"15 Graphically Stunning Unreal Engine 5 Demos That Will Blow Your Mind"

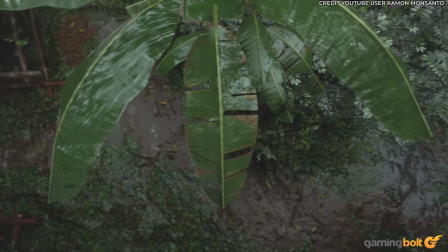Water isn't something we've focused on much in this rundown yet. And whilst water physics are still a tad primitive compared to Nanite and Lumen,
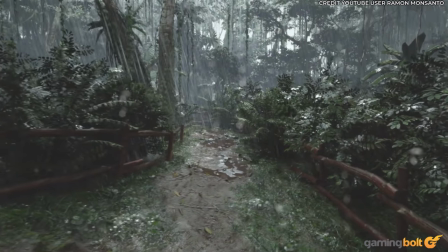we're seeing some truly remarkable surfaces that are glistening and reflective when wet in this demo.
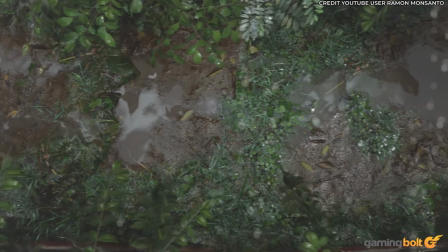Imagine a jungle warfare game set in Ramon's rain-soaked environment.
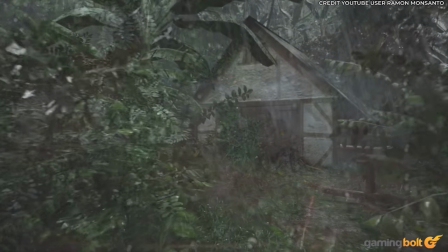We might not be seeing the truest extent of the rain as it slaps into leaves and pummels the muddy jungle floor,
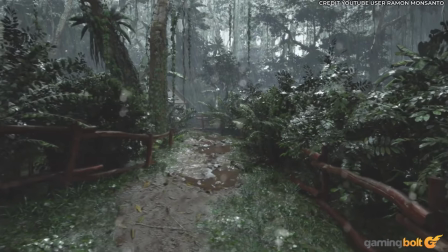but just look at how sodden everything is. You can practically hear the squelch underfoot as you trudge through that mud.
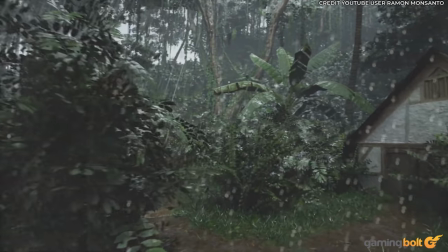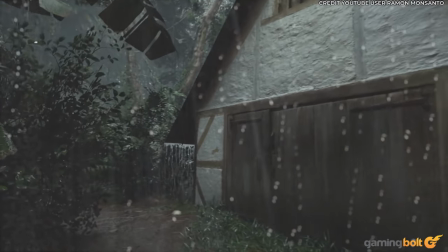My favorite water effect in this demo, though, must be the rain streaming from the roof, collecting in beads before ribboning downward.
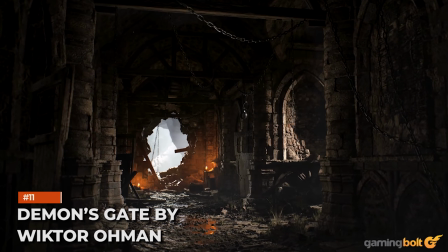Demon's Gate by Victor Oman.
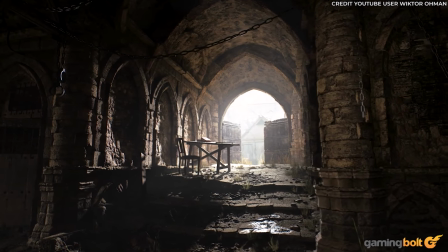There's stark contrast between light and shadow inside the ancient stone brickwork of Victor Oman's Demon's Gate.
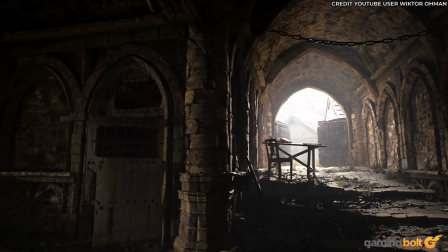This perceived difference in lightness throughout adds believable depth to the scene,
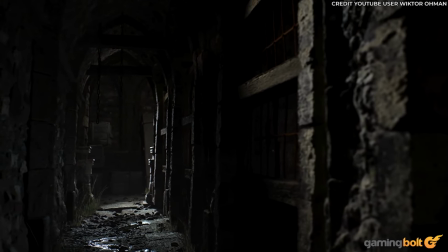with dim corridors barricading bright shards that have penetrated through narrow windows, all underpinned by tasteful candle glow.
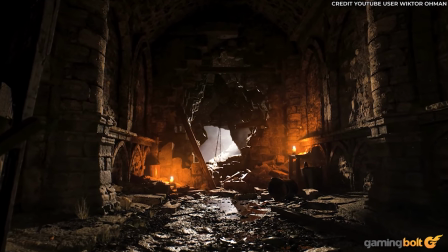We've got to hand it to Lumen again. As we venture further into the cave, towards the gate itself,
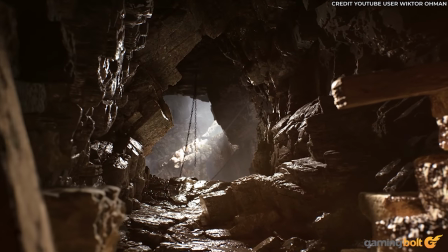the amber candlelight balances superbly with the brilliant white light at the tunnel's end.
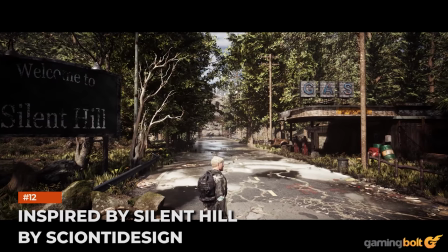Inspired by Silent Hill by Scionti Design.
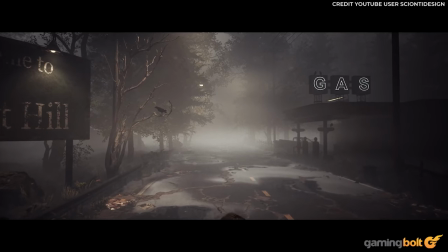Another entry from Scionti Design, and it's this wonderfully evocative setting inspired by Silent Hill.
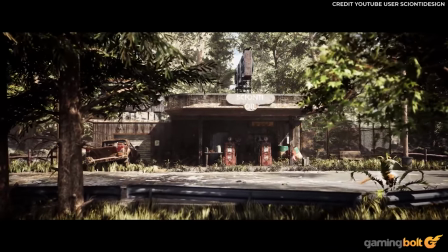The daytime section is fantastic, of course, with plenty of density in foliage and worn tarmac clearly visible.
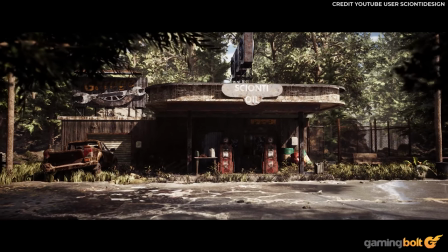However, it's the night section where this example shines.
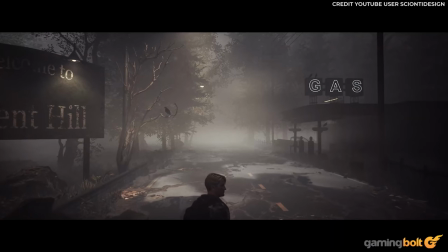Typical for Silent Hill, the nighttime is drenched in thick fog, an imposing air of apprehensiveness in the cloak of darkness.
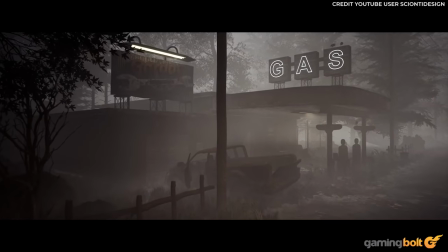Pay attention to the way light from street lamps fills the empty air between roadside trees.
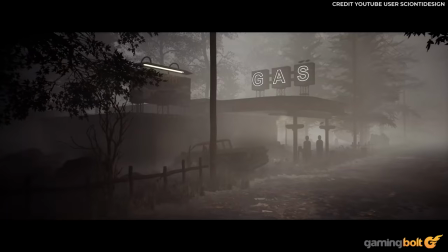It's so damn near perfect how it replicates moisture hanging in the air.
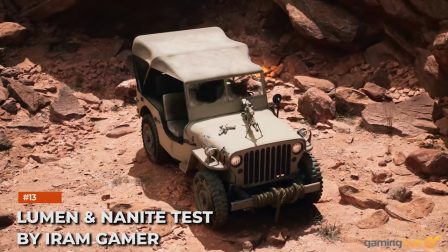Lumen and Nanite test by Iram Gamer.
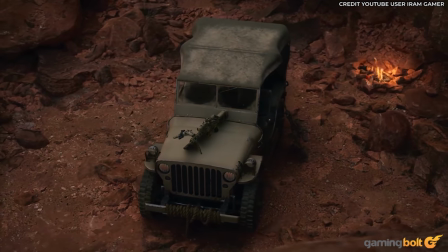If there's one thing I'm enjoying about these Unreal Engine 5 demonstrations, it's how unpristine everything can look.
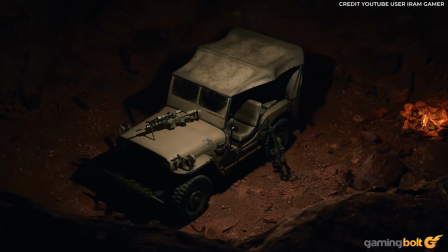Worn in belt loops, weathered road signs, and rusty metalwork,
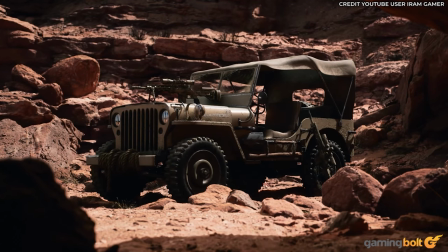UE5 is seriously capable of making items just look used.
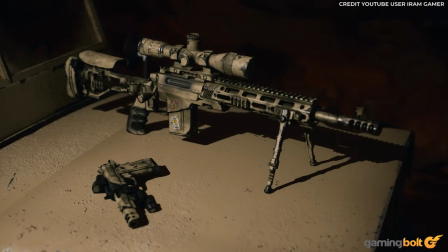This demo by Iram Gamer focuses solely on military weaponry alongside a Jeep,
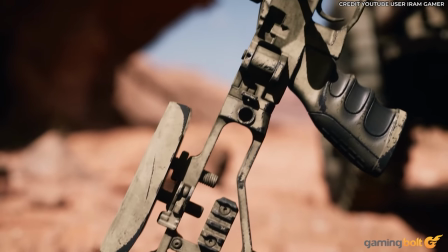and it's the perfect example of equipment looking rugged. Just check out the gnarly detail on that sniper rifle.
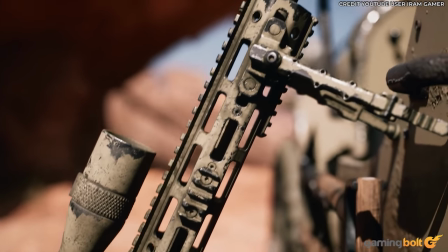Its finish worn away by every trigger pull, its touch points worn smooth by years of battle.
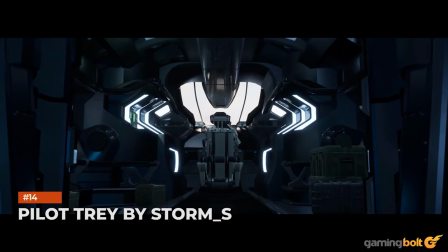Pilot Tray by Storm S. Speaking of unpristine, well,
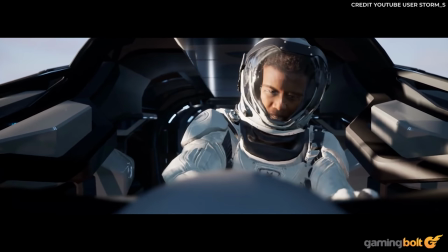we're going in the opposite direction now to showcase the smooth lines of futuristic spaceflight engineering.
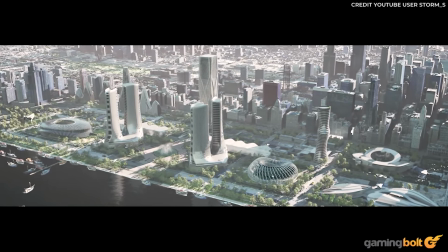This sci-fi spacecraft has a strong balance of reflective surfaces, all delivered with lifelike integrity.
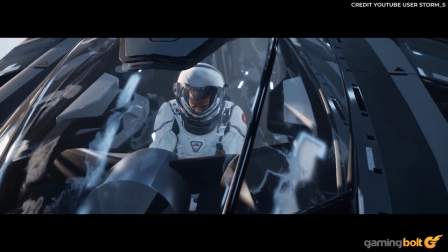The metal overheads shine the most, of course, with light perfectly bending around its curved silhouette, whilst what I assume could be industrial plastic or carbon fiber offer a tactile matte finish. I especially like the laptop close-up. Storm S has done a phenomenal job of conveying the rubbery texture of computer keys, grounding this scene in some semblance of reality to enhance its believability.
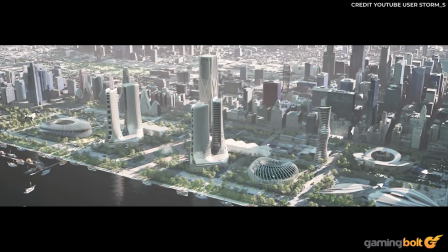It's just as well, because the kicker right at the end of this demo is that futuristic cityscape.
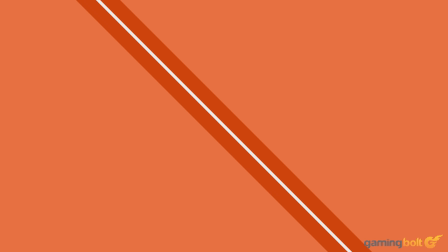Oh boy, how slick does that look? Flare Lights the Mountain Sky by Malhem Sphere.
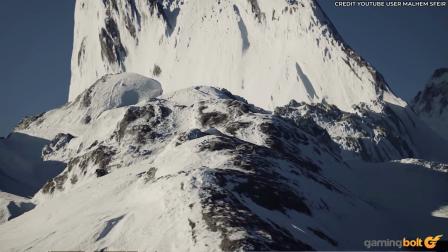To the untrained eye, you'd be forgiven for thinking that this mountain scene was real footage.